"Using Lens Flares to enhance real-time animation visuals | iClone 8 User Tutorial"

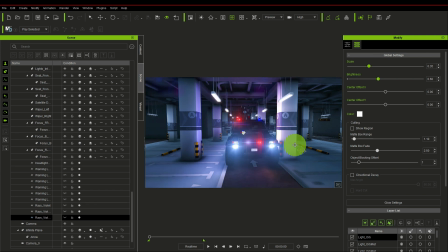[15:42]
you just place them on the appropriate light just
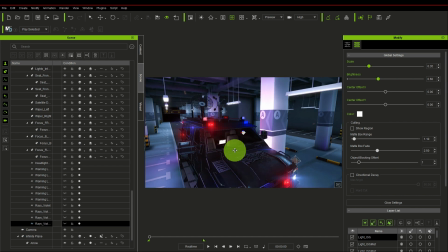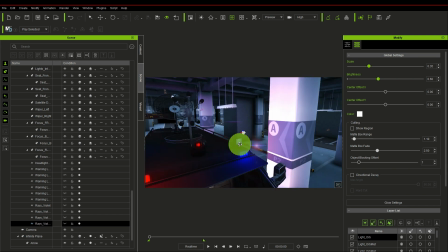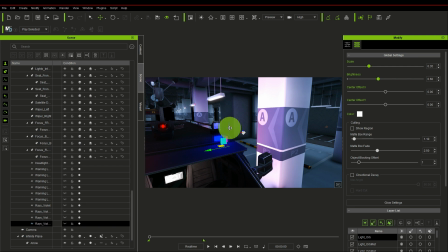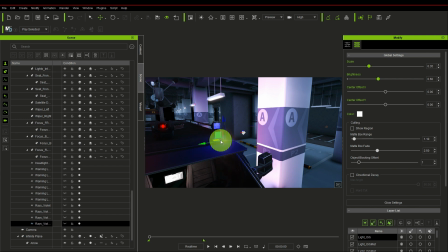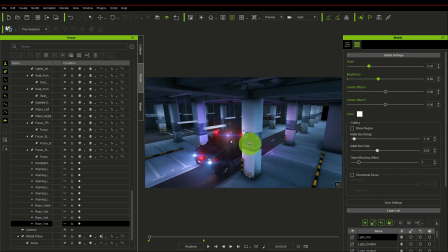[16:30]
remember you have variety of lens to choose from oh sorry lens
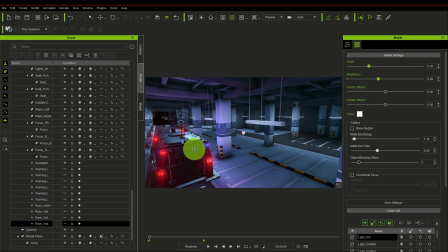[16:35]
flare to choose from you won't use the exact one i'm using for this tutorial these are just for
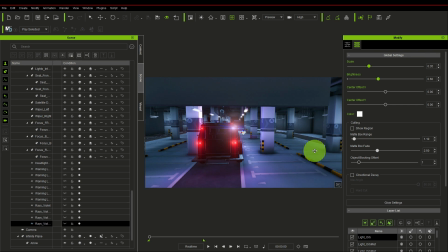[16:40]
demonstration purpose you can see how the lens flares are just popping out
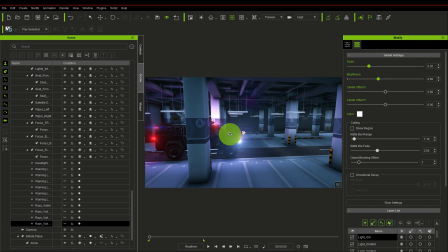[16:45]
and looking very giving the scene more life you can see
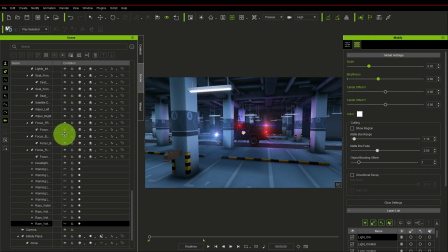[16:51]
you can see how sharp clean and detailed these
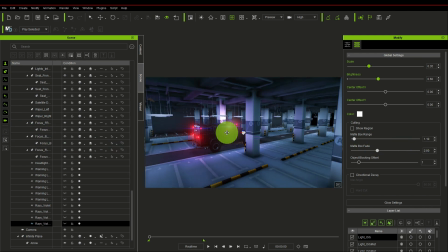[16:56]
lens flares are so let's just duplicate this one for these lights
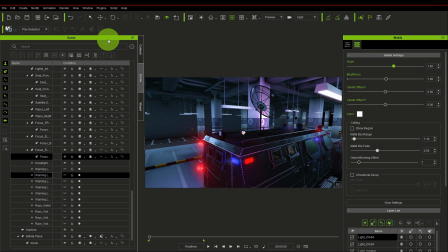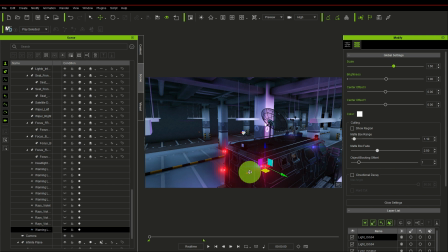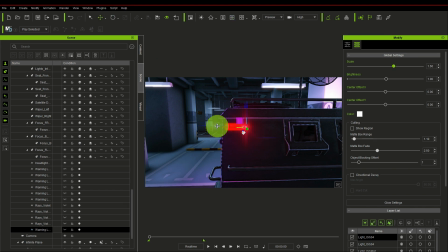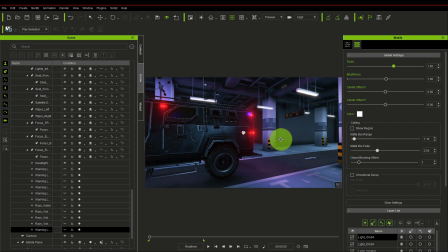[17:22]
now you can see everything's coming out everything's coming out together like it's coming out well
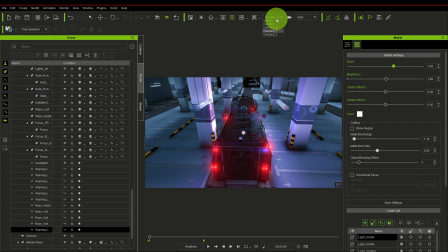[17:30]
let's see in different camera angle you
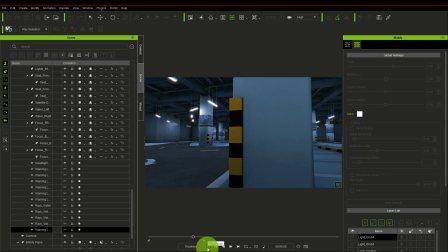[17:41]
can now see now see how the lens flays are just popping out
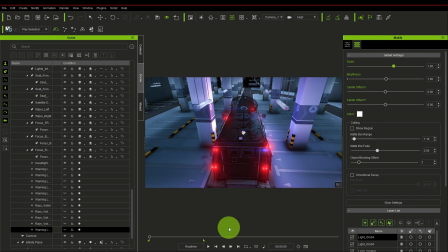[17:47]
can check different camera angles to confirm it
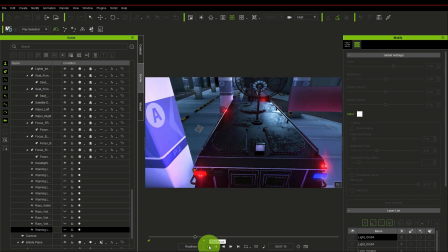[17:55]
wow very beautiful you can see how these lens flares are just
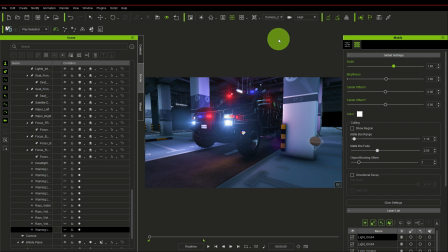[18:04]
shining
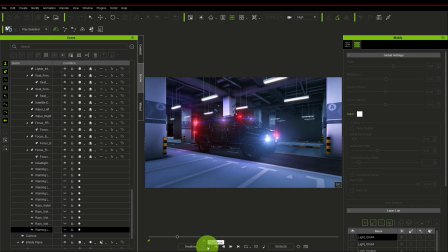[18:08]
i didn't apply it everywhere i just put in the most obvious key parts
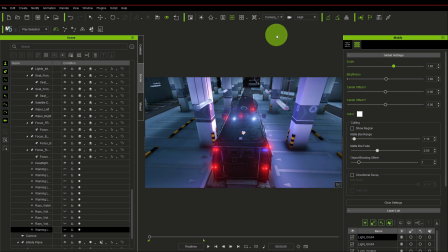[18:12]
of the vehicle so you
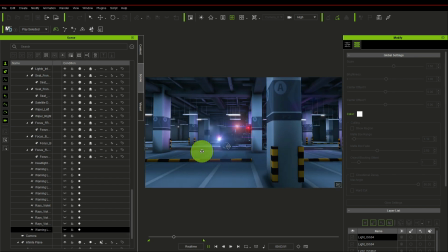[18:18]
can now see how these lens flares are just popping and giving the scene more
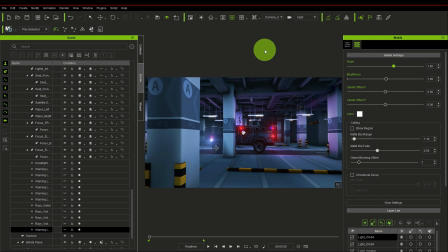[18:26]
life making it very cinematic so uh this is how you apply lens flare to your scene to to lights to car headlights could be a moving car stationary car and
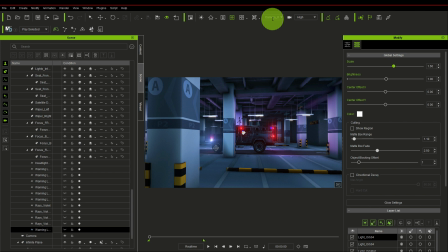[18:44]
it could be lamp of buildings houses rooms interior exterior and this is how this is the result you get
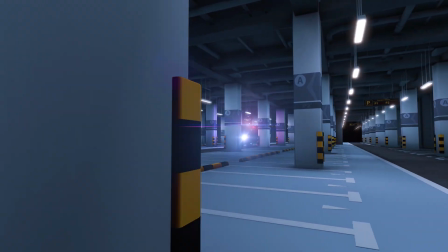[18:54]
and this is this is one of the one of many features that is in iclone that
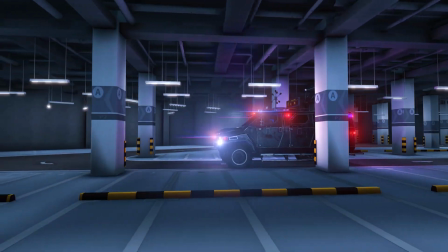[19:02]
has to do with visuals that improves the visuals of your iclone scene i hope you
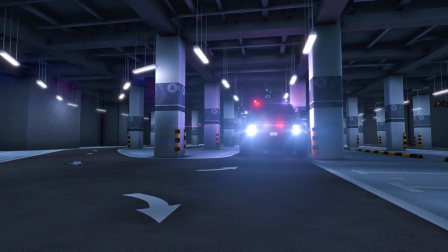[19:11]
enjoyed the tutorial you learned something and i can't wait for um every one of you to
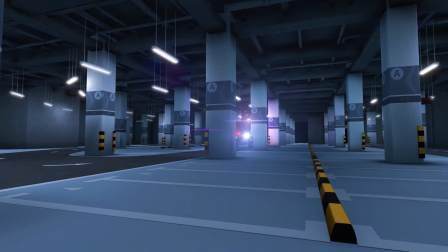[19:19]
use this lens flare to make your scene more cinematic more appealing more professional and
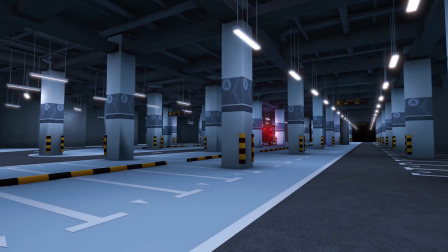[19:29]
give it more life so thank you for watching this tutorial till next time